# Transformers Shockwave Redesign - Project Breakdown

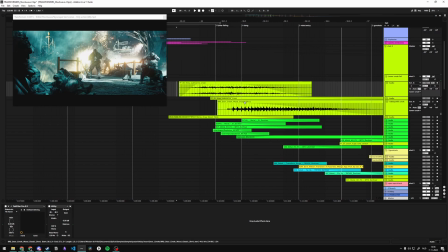[12:46]
That's just a submarine creek from Splice. This is
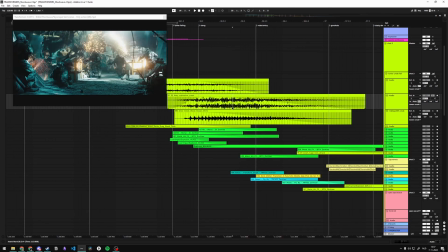[12:52]
another submarine thing from Splice, warped to get this like really, so I think it's time stretched, pretty weird feeling it gives.
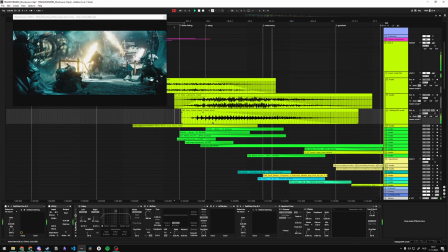[13:00]
Delay shift, so without, this sounds like this. I think this is, no, it's not slowed down.
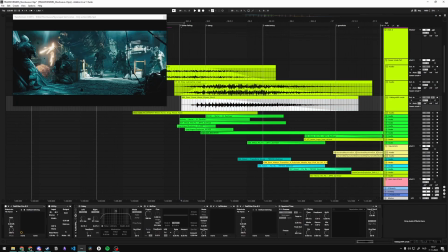[13:07]
This is the actual sample.
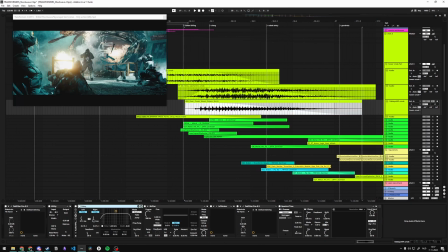[13:12]
And then with a delay, really fast delay, a shifter, infiltrator is on here.
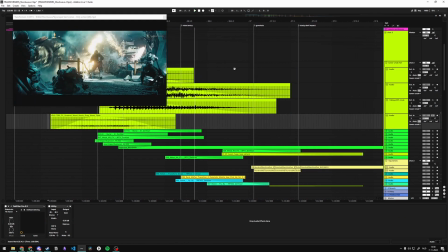[13:19]
This is a wooden table. You know what, that's actually a pretty weird choice maybe, but in context I think it fits.
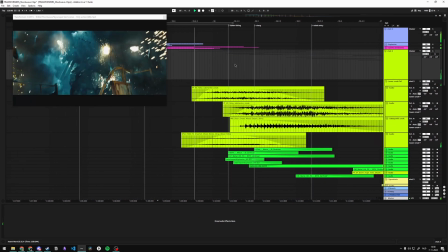[13:29]
And especially considering what's going on here. It just flows over.
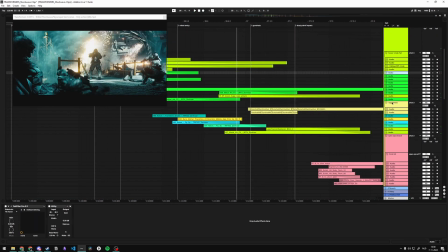[13:40]
And then we get some impacts here.
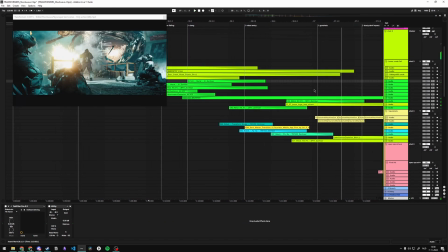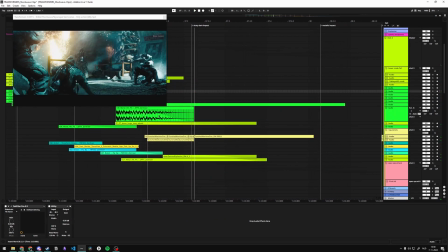[13:51]
If there was Vine Boom in here, you would even believe me. But there's not.
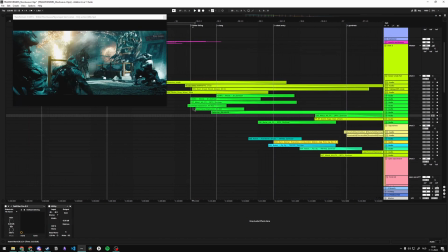[13:56]
It's just like Sennheiser samples and some laser impacts. This thing.
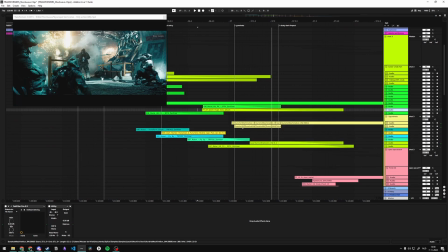[14:04]
And extra booms here and there to give it a bit more depth.
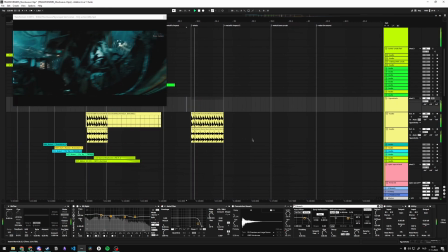[14:09]
There's the gunshot group. So that's just normal, and then later on it sounds like that because this guy shoots,
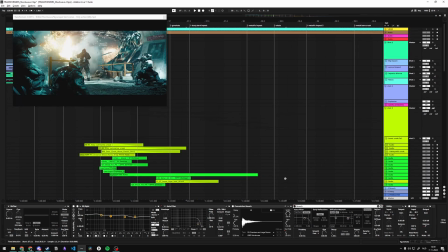[14:19]
he drops down, and then somewhere in the original I heard shots there as well because of the locator.
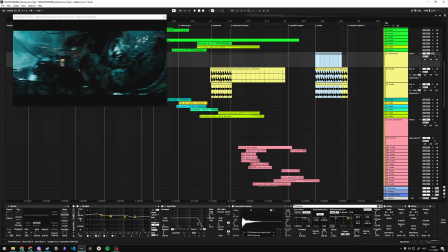[14:26]
And so those were outside of the camera and behind this entire blockage of whatever it is.
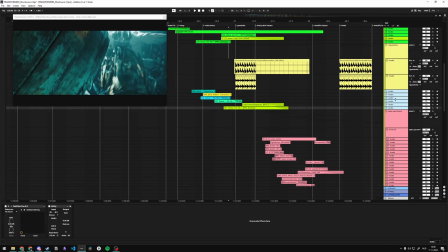[14:35]
So that's just a bit of a difference. Some sounds that are not grouped right here, just random stuff.
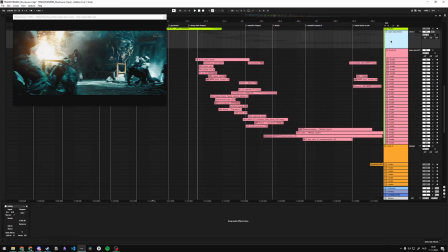[14:43]
And we get the giant Spec Ops attack group.
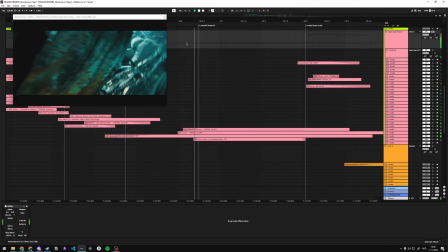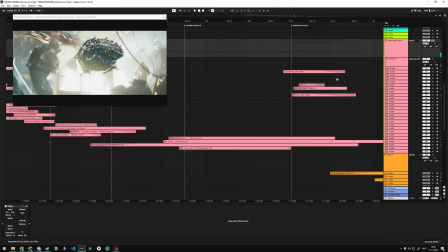[14:52]
And that's that.
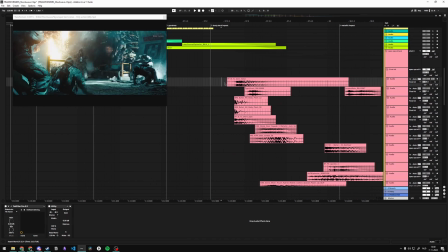[14:53]
It's a lot of different sounds, and most of them are just impacts, grunts.
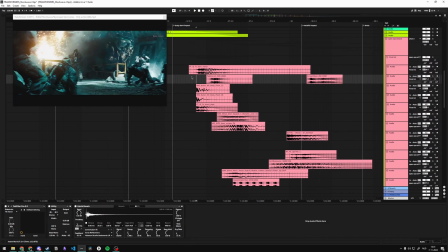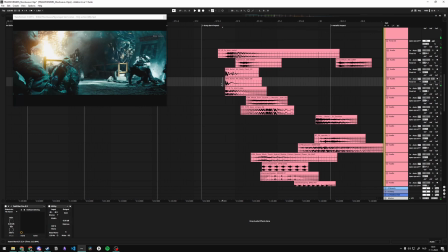[15:09]
There's just screams there. Bullet hit. Another bullet hit.
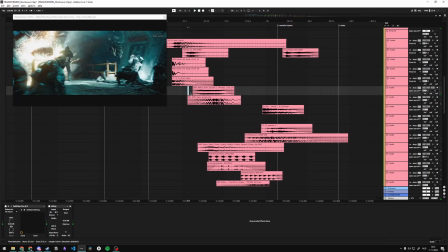[15:17]
Creak from the robot that goes over the ground, like right there.
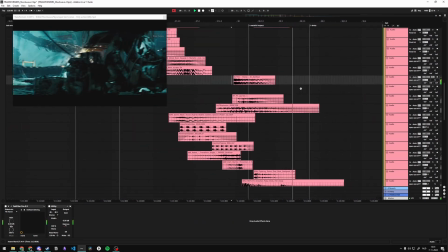[15:27]
scrape to accentuate it. A Sennheiser thing, my sparkle.
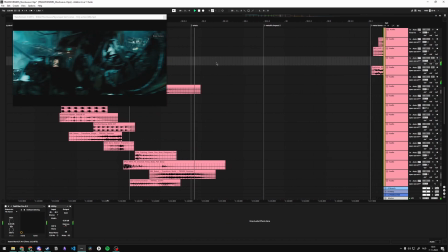[15:35]
So together, just some extra texture.
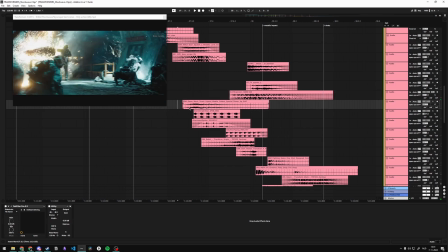[15:42]
Sci-fi explosion.
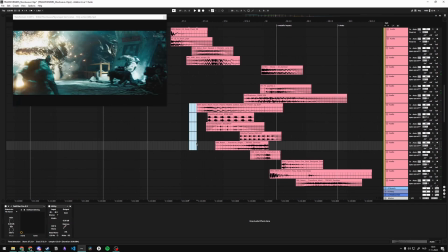[15:45]
What? It's like really low in volume. You barely hear that.
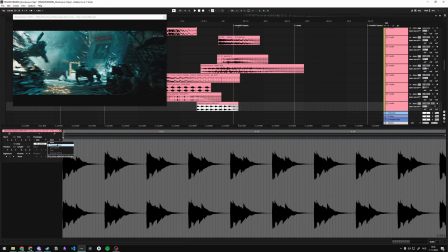[15:55]
This has something. This has automation inside of the clip, transposition.
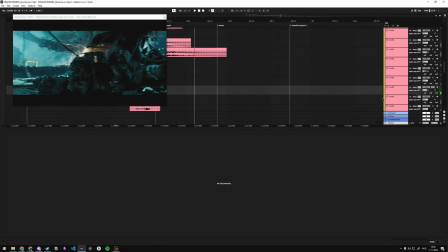[16:00]
Pretty funny.
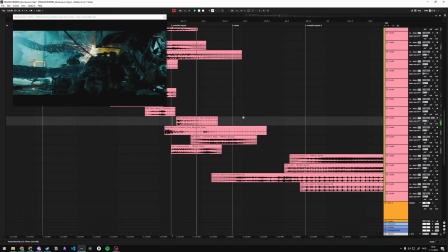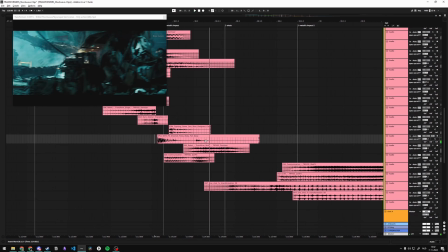[16:08]
Of the guy falling.
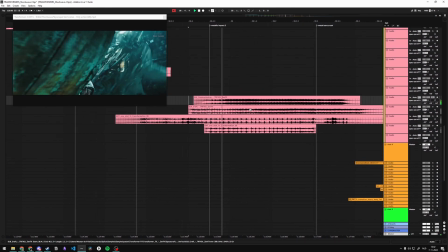[16:13]
Yeah, so there's a lot of stuff going on here. And next up, this is just extremely time warped. There's this thing.
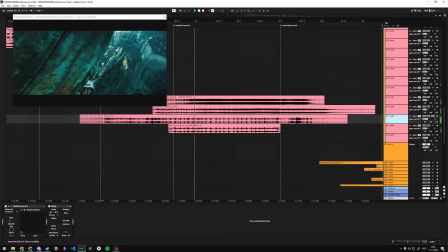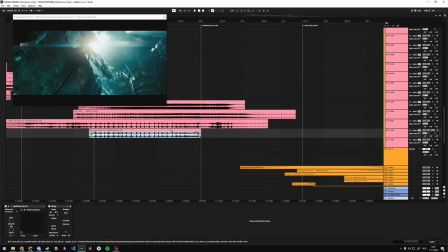[16:28]
That. Is there anything changed in here? Yeah, there is transposition.
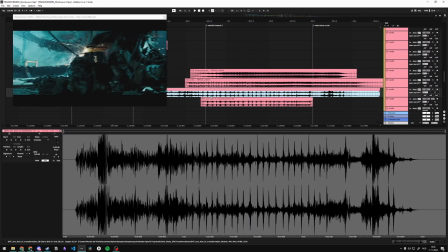[16:33]
And this one doesn't have anything, but this is weird.
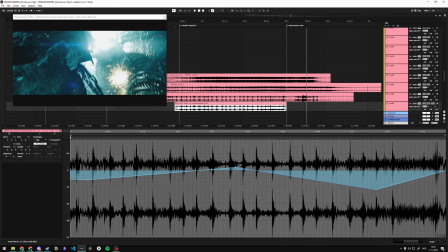[16:39]
Really funny. So occasionally I do that as well, just transposition inside of the clip instead of using a shifter.
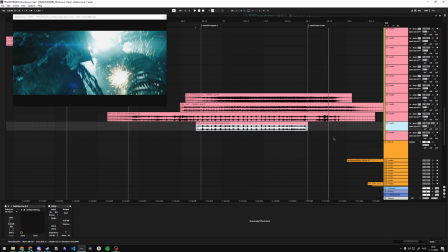[16:46]
Why I use that over shifter, I don't know. This is just practically the same thing.
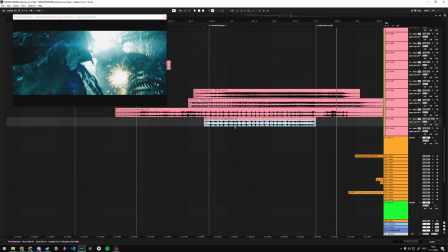[16:52]
At least that's what I think.